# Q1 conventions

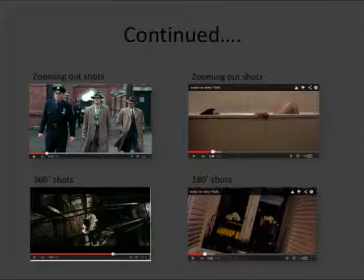[8:15]
This is a continuation of camera shots and angles. In Shutter Island, they use zooming out shots or zooming in shots. This is to establish that these are the characters we will be following as an audience.
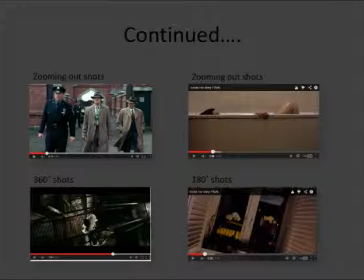[8:30]
But we haven't, me and my group, we haven't used the zooming out shots or zooming in shots to establish characters. We've instead used them to create intensity in the scenes. For example, this bathroom shot, this bath shot of the girl in the bath,
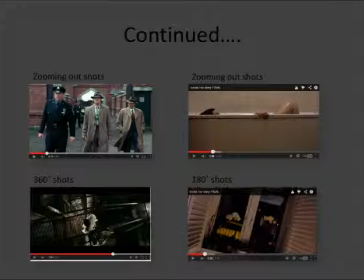[8:48]
because the camera's zooming out from her, it's as if the villain took a sneak peek at her and is now moving away from her, indicating that something is about to happen.
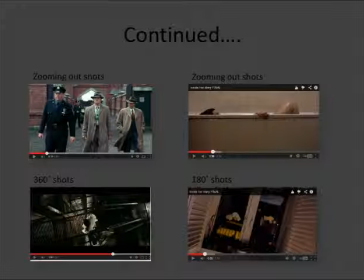[9:03]
The Shutter Island trailer has used a 360-degree shot from a high angle of Teddy Daniels, played by Leonardo DiCaprio, to show his disjointed mind, because he's actually a patient at the asylum, not an inspector.
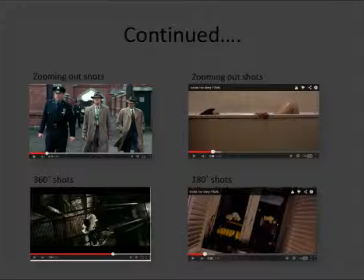[9:18]
We have kept to those conventions and used a 180-degree shot of different shots, like this window shot on the right. But we're not symbolizing a disjointed mind of our protagonist like Shutter Island is.
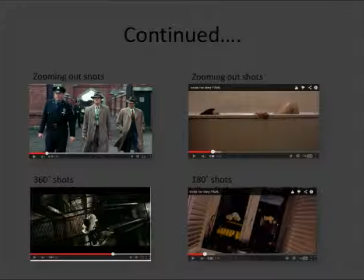[9:35]
We're showing a disjointed world through this 180-degree shot. Shutter Island uses high shots
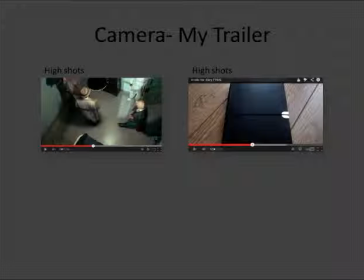[9:49]
This because they want to make the shot look obscure, and it is a unnatural view for an audience member, so it's linking to the asylum setting that they've created, but it also shows how claustrophobic the rooms are,
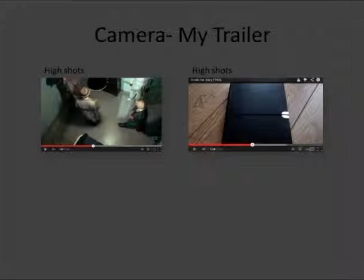[10:03]
making it more intense. But we haven't used high shots for those reasons. We've only used high shots to show that something is significant. For example, we used a high shot for the diary
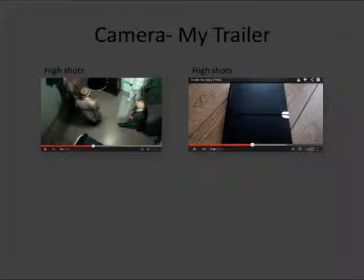[10:19]
shot to show that the diary has a huge part to play in the film.
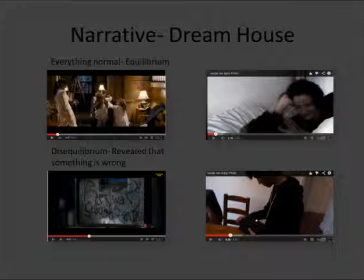[10:27]
This is narrative, and I've been looking at Dreamhouse for examples of narrative. On the top left hand corner you have a family, and which shows a very normal life,
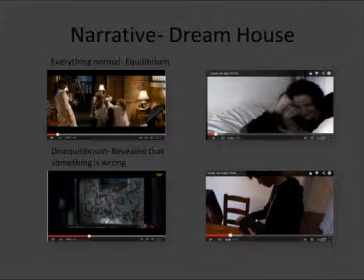[10:41]
which is called Equilibrium, where evil and good are in balance, which is a study from Todorov, a practitioner. We have also kept to those conventions by using a heterosexual couple to show they're in love, which is normal.
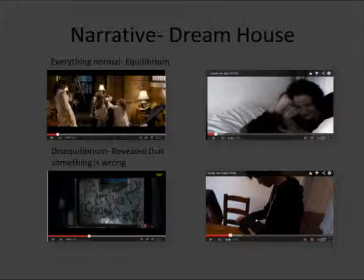[10:58]
Next of Todorov's study, you have Disequilibrium, where now evil is in charge or is in control. For example, the bottom left shot, it says Peter Ward Slaughterhouse.
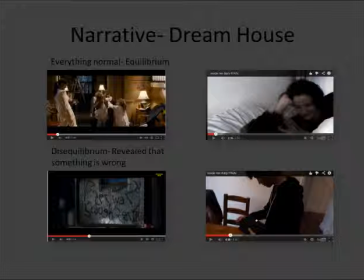[11:12]
It's revealed that something bad has happened in that, has happened in that house. Whereas our Disequilibrium is when the protagonist Dan opens the diary,
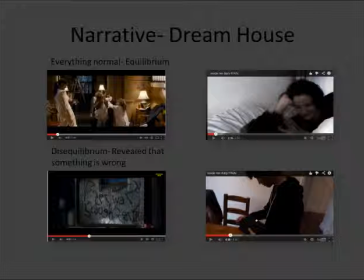[11:27]
because at this point he's engulfed into the sinister and controlling world of Kate, the real villain.
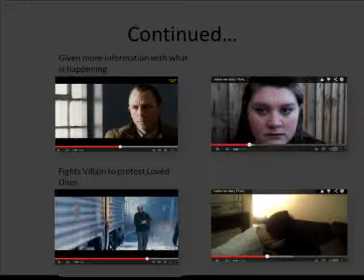[11:35]
Next, what usually happens in Dreamhouse is they're given more information with what is happening. For example, with Dreamhouse, they use CCTV shots of
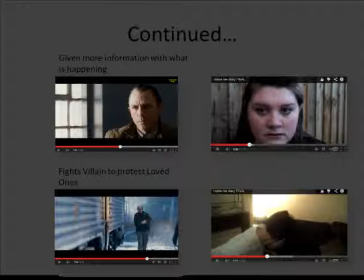[11:48]
Daniel Craig in the asylum, suggesting that he actually killed his family. Whereas in our trailer, we have used Kate the Helper to explain that something bad has happened to him and that he is in the diary now, and that the only way he can get out of it is to protect Mia.
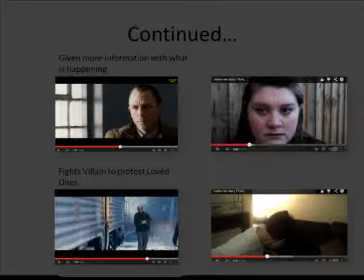[12:07]
So there is, at these points of the trailers, it's where information is shown.